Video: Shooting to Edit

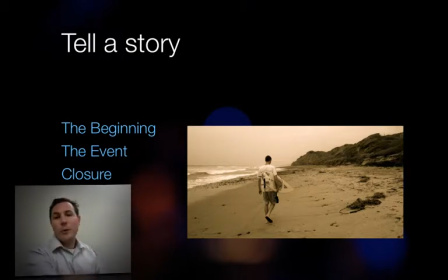[4:09]
Now, even though this is my closure shot, this was before we went in the water. With nonlinear editing, which is every video editing software on your computer, you can rearrange things. So even though this was before all the other shots of us in the water, he's walking away from the camera, added a quick sepia filter,
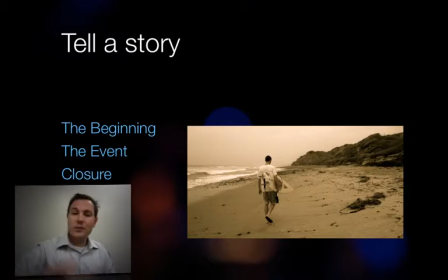[4:29]
framed it up nicely, and we had a great time. It's a great closure shot, even though it's not what I had originally intended it for. So you can rearrange all of your shots after the fact to tell the story you want to tell, even if it's not the story that actually happened.
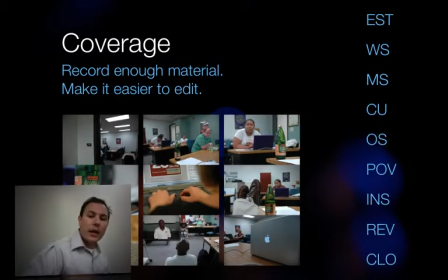[4:49]
You want to focus on getting a variety of shots. You definitely need your establishing and closing shots to let people know here's where we're starting and, by the way, we're done.
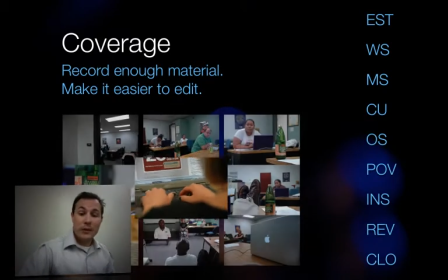[5:00]
Not only is it going to give you enough material so that you have a story to tell, but it's going to give you the ability to tell the type of story that you want to tell in an interesting way.
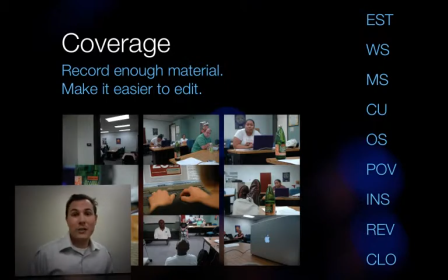[5:13]
If you had nothing but wide shots, you're going to have a really boring video. But if you have an over-the-shoulder shot, point of view shot, reverse shots, your videos are going to be far more interesting and they're going to look more professional.
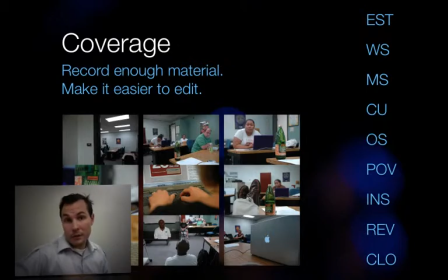[5:27]
If they look more professional, it makes you as the teacher more credible. People will look at your video and say, this person knows what they're doing. It doesn't matter if you actually know what you're doing. If you have professional looking video, people will automatically assume that you are credible and professional.
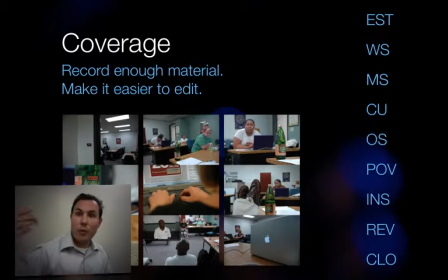[5:44]
The other great thing that having enough shots and a wide variety of shots gives you is that it's easy to edit. Particularly with an insert shot like this one in the corner. If you have reverse, reverse, reverse, reverse,
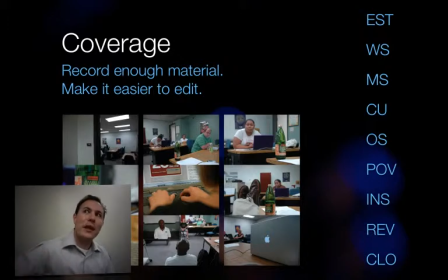[6:01]
and then you want to cut to something else, but you don't know what to cut to, or you're trying to speed it up because it took too long between lines, you add an insert shot, then cut back to that other shot, and you have more control over the pace and what happens.
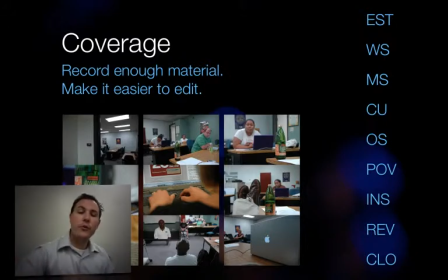[6:21]
So these are a few tricks that are going to help make your videos more professional, and they're going to make them a lot easier to edit because you've made most of those choices in camera.